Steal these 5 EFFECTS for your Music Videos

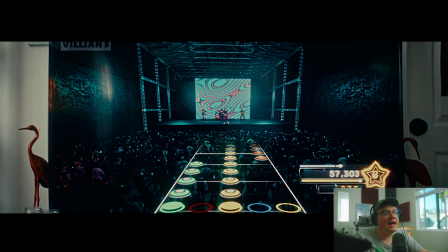The whole concept of the music video is that he's playing Guitar Hero.
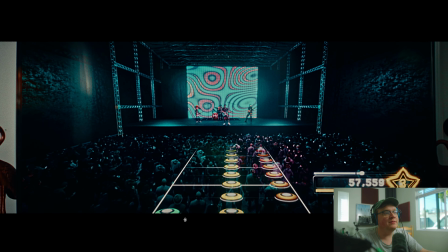And it was really fun because I got to animate the actual fake Guitar Hero backing.
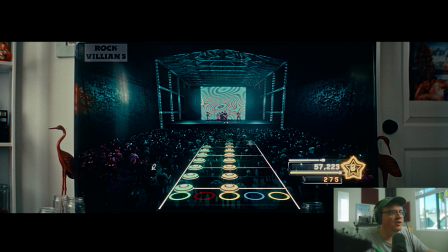I had to animate each character and then add a crowd and a stage, and then also add the real life notes to make the fake UI for the Guitar Hero thing.
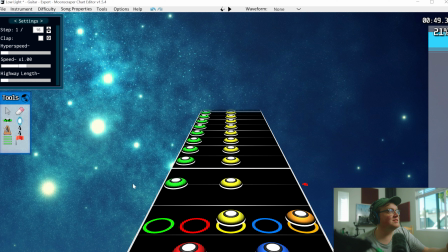This is actually one of the most challenging parts of the project. So I used this software called Moonscraper, and you could add notes and actually make it work with the song. It's like what people actually use to make custom Guitar Hero tracks. And so I went in and I did the whole song,
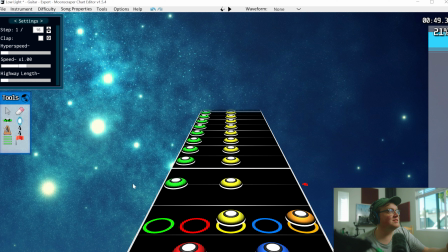and then what I did was I just screen recorded this, cut this out, and then set this to an add mode over top of the render,
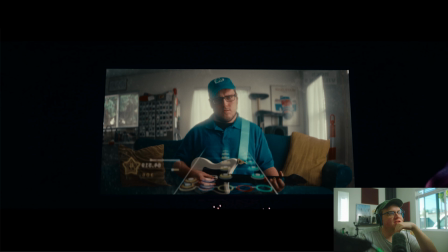and it looks like that. And that's all I had to do. It wasn't very complex. It actually took really long to like go in and make it work with the song and everything, but it was a really fun side quest. The characters were all just basic stuff I found on Mixamo.com. I think they're all just like basic bland characters from Mixamo,
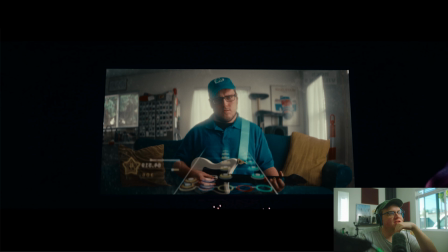and I didn't try to find new ones because I thought it would be kind of funny that they are stock, and it's kind of adds to the jank of the whole project. I just gave them basic animations. Mixamo has like people playing guitar and people playing drums and stuff.
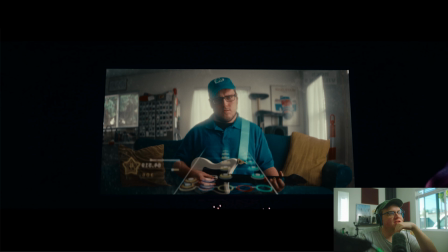So I just took that, and the only thing I had to do was animate his head and his mouth. So I just went in Blender. You can click a button that automatically records what you're doing when you're playing, and so you can go in,
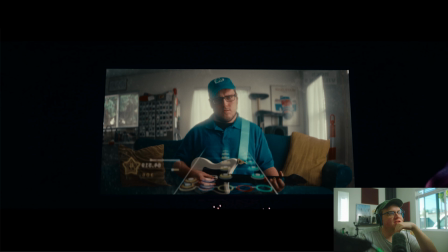and so I just had the song underneath, and I just sort of moved his head and bobbed it like he was singing it, just in one take. Nothing crazy, like I didn't go that hard. His mouth movement is just one blend shape. That's his mouth closed and then his mouth open.
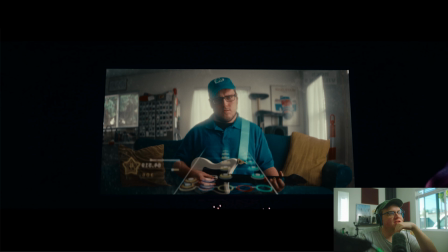I hooked that up to a bone object, and basically to move his mouth, I just moved the bone up and down with that automatic keyframing to make his mouth animate and move, and I just lip synced it as best as I could, and I did it all in one take. It was pretty great.
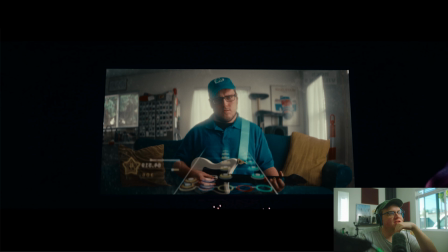The crowd, I used a crowd simulation software called Procedural Crowds. It's a Blender add-on that you can use. So the shot kind of turns around here and then goes over, and then it reveals him behind the screen.
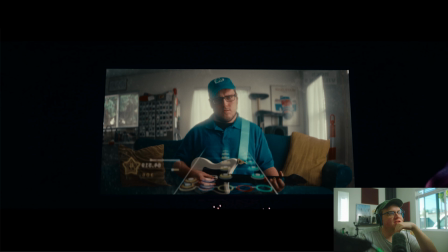I thought that was really cool because you kind of enter the screen here. So it pushes in, and then I push in with the camera in Blender. And then I had to really nail this sort of push around his head here, and then it reveals him on the couch.
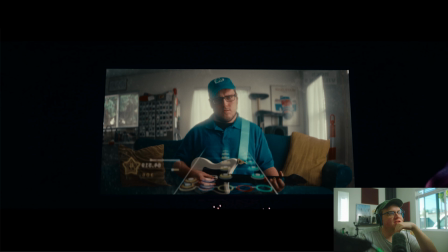So him on the couch, basically,
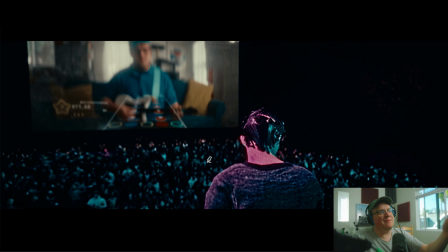all I had to do to make this work, to not make it feel like it was a cutout, was separate him.
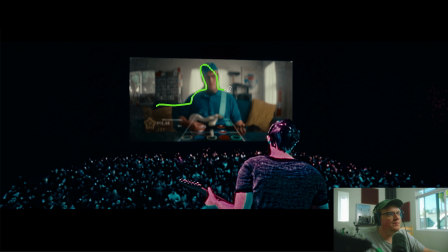So I masked him and the couch out. So this is its own layer.
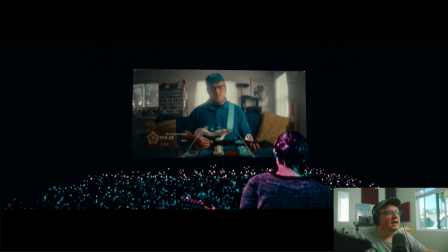And then the background is its own layer back here. And then what I did was I animated them moving a little bit. So this one is kind of moving more to the left, to sort of match that sort of it coming around,
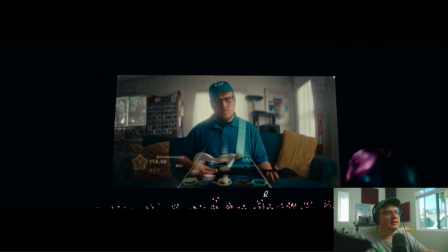to match that like 3D look,
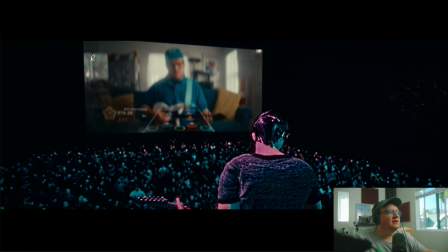and not make it look like I just plopped a 2D cutout of this in After Effects and called it a day.
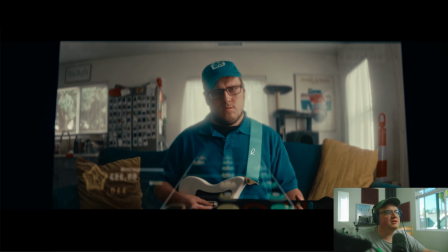And then it pushes in, and it's really cool. It's a really cool shot.
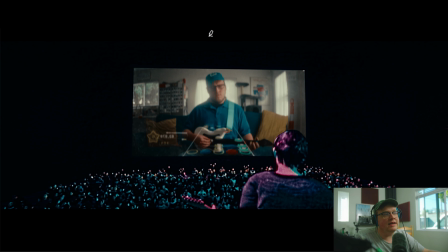Honestly, probably the most complex shot in the entire piece, because there's a lot of moving parts.